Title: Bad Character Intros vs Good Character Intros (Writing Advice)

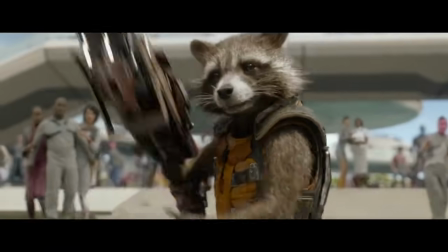I'm in a bad versus good mood today, so get ready to talk about character introductions. By the way, my name is Brandon McNulty.
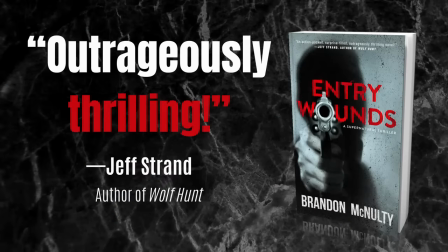I'm the author of Bad Parts, also the author of Entry Wounds, and welcome to my writing channel.
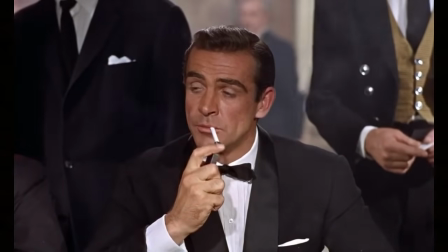Just like in real life, first impressions are critical to a story's characters.
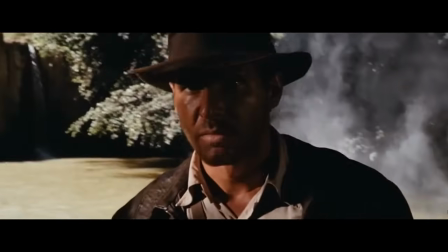And when it comes to introducing characters, there are right and wrong ways of doing it.
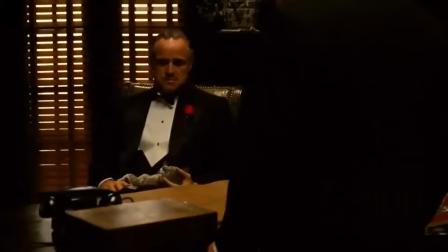And that's what we'll be discussing today. First, we'll talk about what makes for a good character intro.
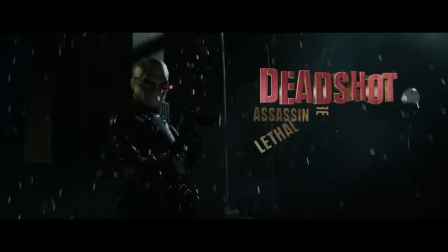Then we'll look at 4 specific types of bad intros.
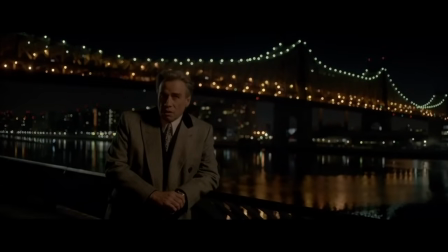And for each type, I'll give you a bad example from a movie, then I'll give you a good example, and we'll analyze both.
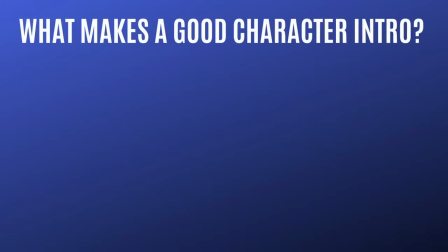Alright, now let's start by answering the question, what makes a good character introduction? And obviously a character intro should engage us, it should make us want more, but I came up with some specific tips that can help you craft a good intro. And the first one is to establish an emotional connection. And this is critical.
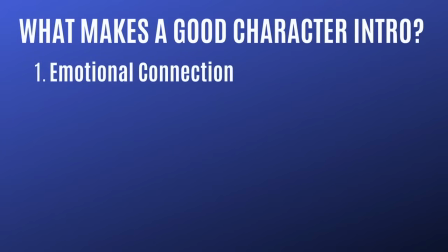Your audience will only care about your story if they care about your characters. Now, how do you build an emotional connection?
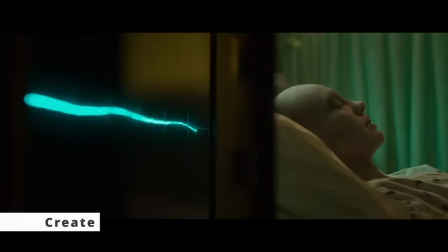Well, there are 3 different ways. The first one is to create sympathy. Make us feel sorry for the character.
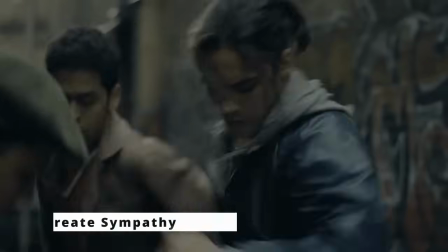Show them experiencing great suffering, whether it's physical or emotional. Now, the second way is to create empathy.
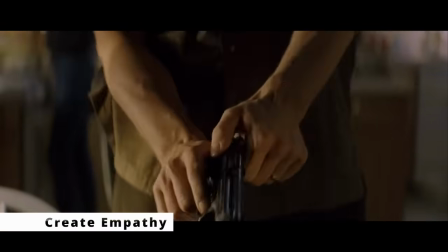Make us understand the character.
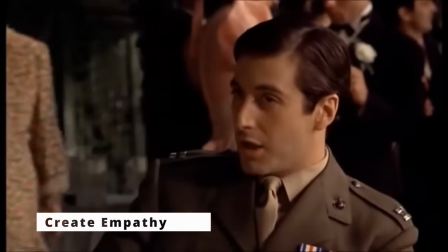We don't necessarily have to like the character from the start, but if we understand who they are and why they do the things they do, we can relate to them.
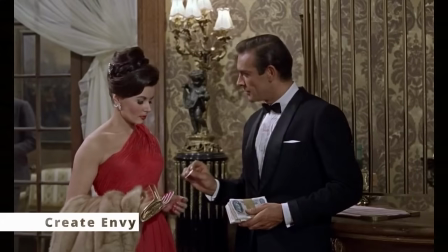And then the third way is to create envy. Make us want to step into the character's shoes.
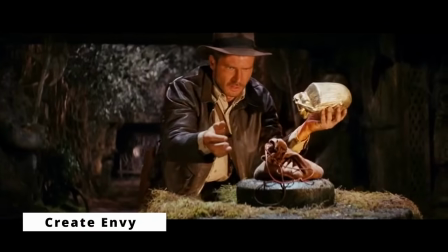And this especially works well with characters who are skilled, powerful, wealthy, or stylish.
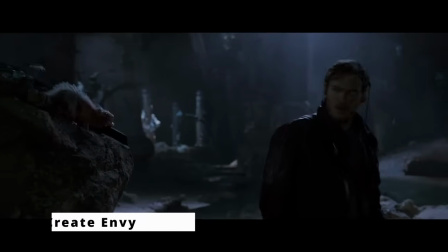Most audiences yearn to live a more exciting life, and they feel drawn to exciting characters.
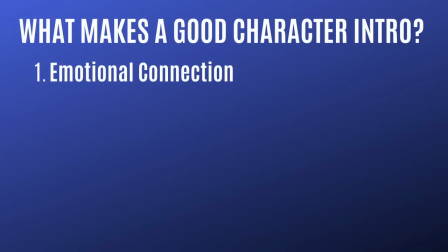The second tip for writing a good character intro is to give us a sense of intrigue or mystery.
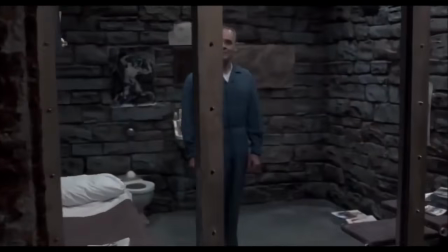And if a character is introduced as being mysterious, we will want to know about the character's motives and backstory.
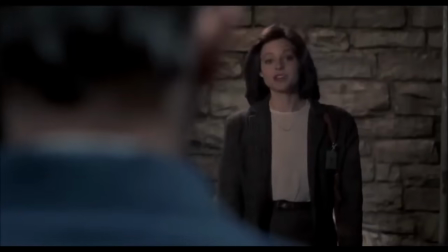We'll be compelled to follow this character until our burning questions are answered. Third tip is to give us a glimpse of their daily life.
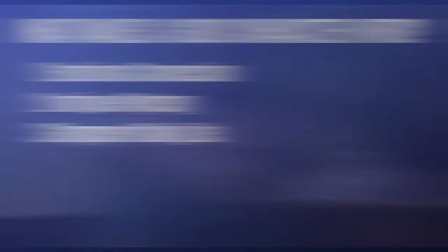Show us who your character is right now. What job do they perform? What skills do they have?
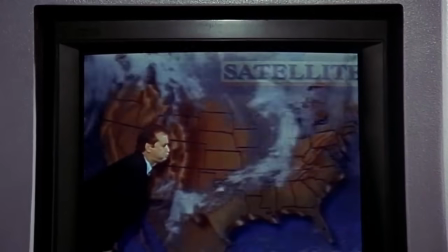What kind of environment do they exist in? In most cases, you'll want to show your character on the job, but you can also show them in a family setting or in other significant situations.
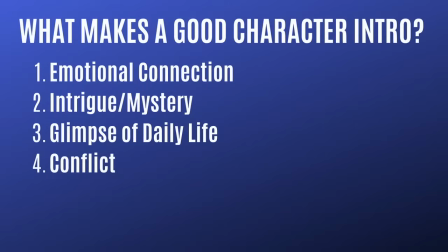Fourth tip, include conflict in your intro. And the conflict can be an external threat or an internal dilemma.
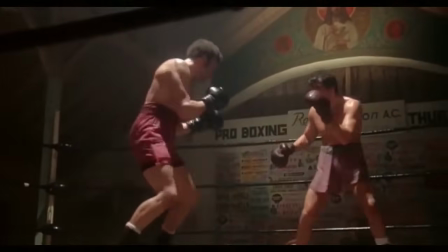Either way, if your character faces obstacles in their intro scene, we get to see how they respond to pressure.
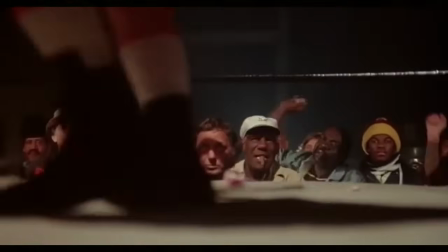Maybe they're naturally good at facing conflict, or maybe they have room to grow in this regard. Fifth tip is to inject style into the intro.
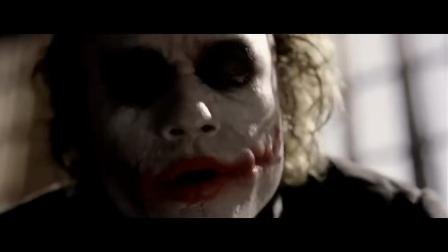Your character's appearance, attitude, and speaking style all tell us valuable things about who they are.
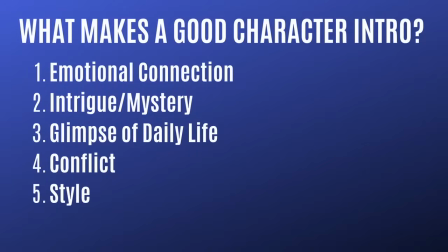And then the 6th and final tip is to make sure your intro delivers the appropriate amount of impact.
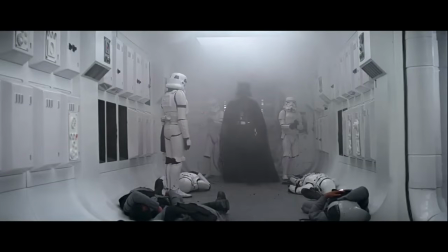Major characters deserve significant, meaningful intros.
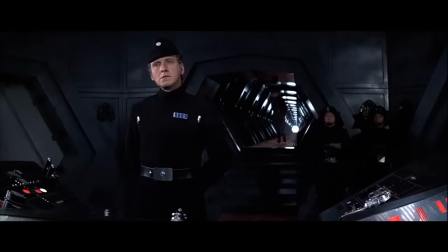But on the other hand, minor characters and stock characters shouldn't receive the same level of attention.
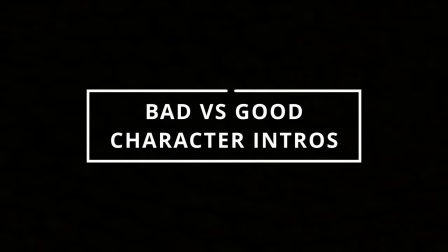Okay, now let's look at some bad types of character intros. What I'm going to do, I have 4 types. I'll explain what each type is, then I'll give you a bad example, I'll explain why it sucks, and then I'll give you a good example of the type, and I'll explain why it works. The first type of bad character introduction is the significant nobody.
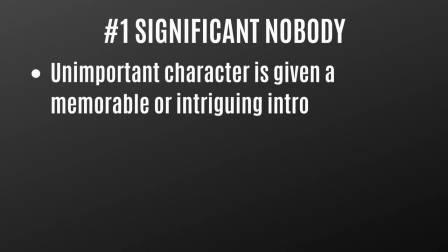And this is when an unimportant character is given a memorable or intriguing intro scene.
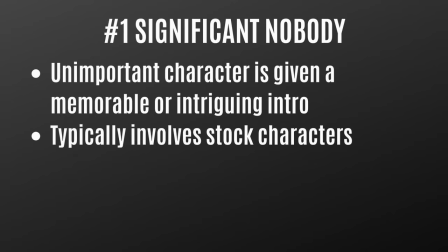And typically this involves stock characters who don't factor into the plot in any meaningful way. You might have a random bartender, cashier, or cab driver who gets a fancy intro scene. They're made to look like an important character, but instead they just disappear afterwards. And it's a case of having a setup without a meaningful payoff.
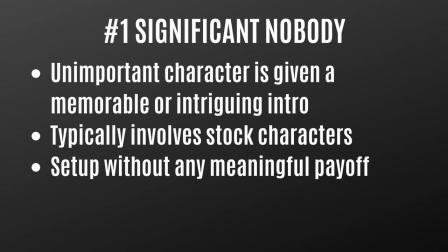You shine a spotlight on someone who doesn't deserve the spotlight. And these intros are a problem because they can disappoint or confuse your audience.
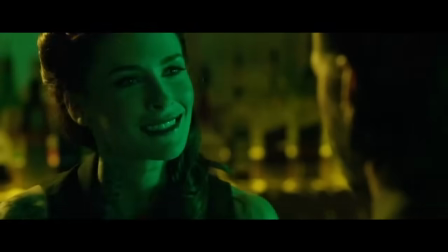They raise expectations for no good reason. For a bad example, let's look at Addie the bartender from John Wick.
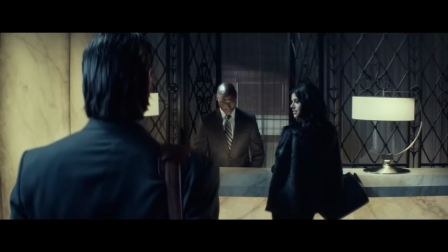Now, if you remember, about midway through the movie, John Wick visits the Continental Hotel, which is a safe haven for assassins and other members of the criminal underworld.
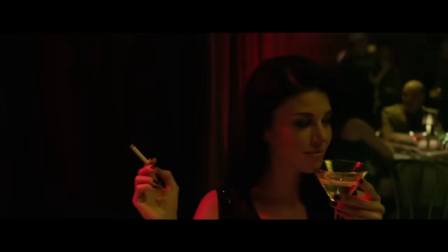And when John arrives, we get introduced to a number of his friends, co-workers, and enemies, and most of these people will factor into the plot in meaningful ways.
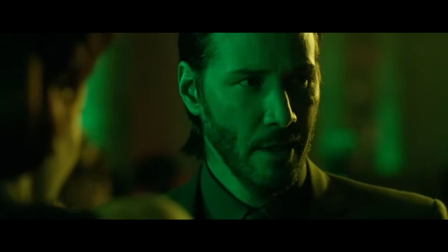But there's one person who ends up being a significant nobody, and that's Addie the bartender.